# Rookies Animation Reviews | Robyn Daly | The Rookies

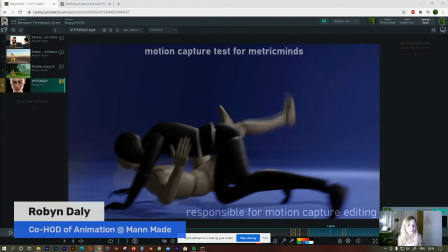The thing with mocap is that even though it's capturing real life movements, there's obviously still a lot of cleanup and editing afterwards. And sometimes timing's off and it needs to be fixed. Sometimes things that look, normal and fine in real life with real people looks a bit weird in animation,
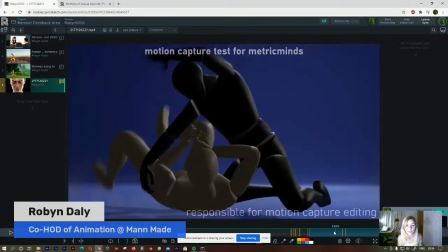which is why, in animation you need to exaggerate things and you would need to fix timing and stuff like that.
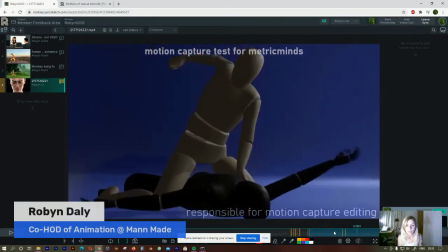So even though this comes directly from a mocap, there are certain timings and actions that,
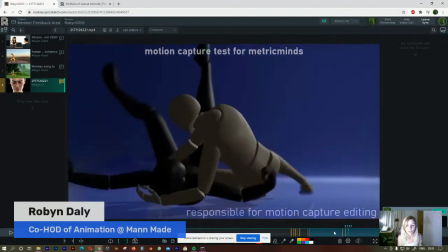although they look fine and normal in real life done by real people,
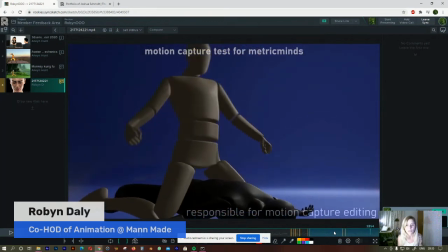they don't actually look okay when you're looking at it on screen done by a puppet or an animation.
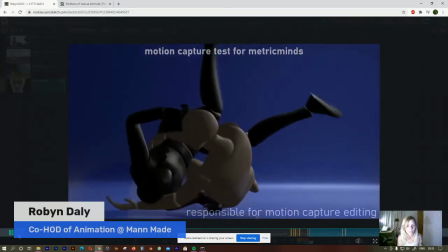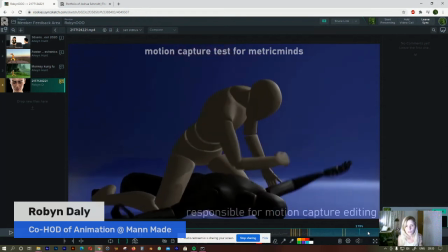Here his punches, they don't have any sort of impact behind them. He's not really putting his weight behind. I think there needs to be a bit more exaggeration in the body and the follow through of the body as it punches and connects and then kind of slides off the guy's face.
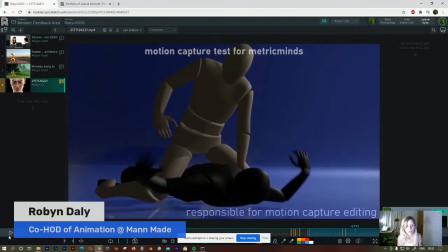This thing where he's flailing around also just.
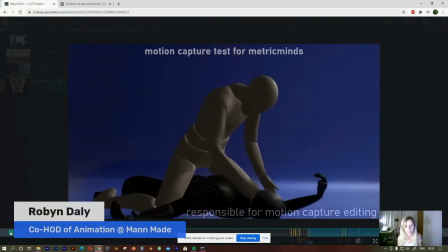Or maybe have less of that wild flailing like that. It looks very much uncontrolled.
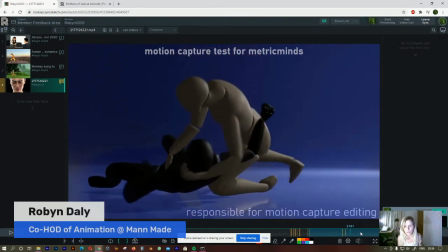Like those keyframes need to just be kind of reduced a little. Maybe have one or two grabs at the other guy.
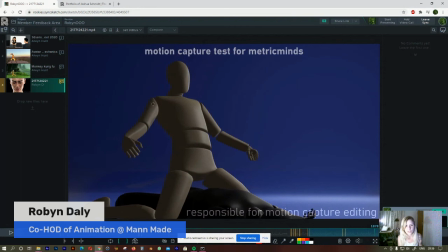And then this last shot here, I would just fix the silhouette a little because this arm is looking a lot shorter than it should. Obviously, it's the foreshortening and with the camera angle and stuff, but you just need to kind of make it obvious that there is a joint, make it look less short, and then maybe just extend this hand
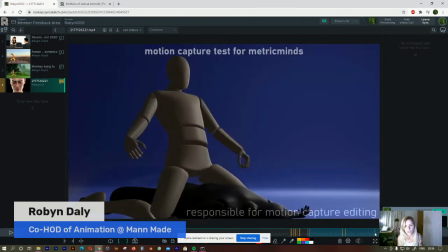a little just to clean up that silhouette and have a bit more impact in that last, victory shot of this guy having won his fight. So those are my comments.
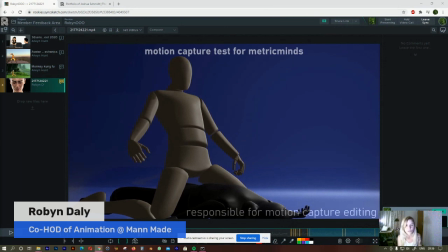All in all, it is a great reel, and it's just a few little things to consider, for your next projects going forward, things like twinning and overlapping action and follow through and weight and stuff like that.
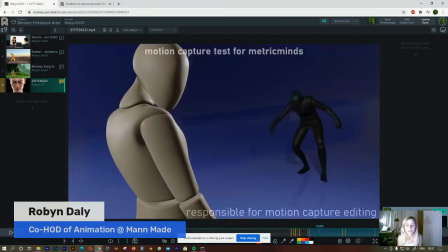But it's an amazing reel. I mean, I would hire someone who came to me with this reel, so very well done.
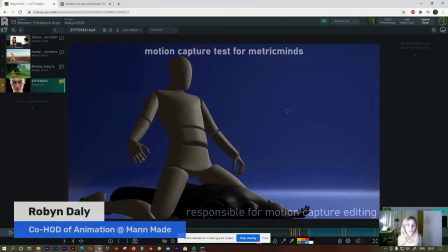I hope everyone has a good rest of the week. Thanks for watching. I hope this was helpful. If you guys want to get reviews on your reels, you can submit via the Google Sheet. It's on the Rookies Discord, I believe. The next one will be next week, same time.
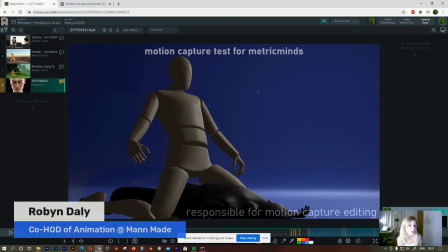Hopefully I'm not going to have the same technical issues. Let's see. If I do, hopefully I'll solve them sooner. Anyway, have a good evening. Bye.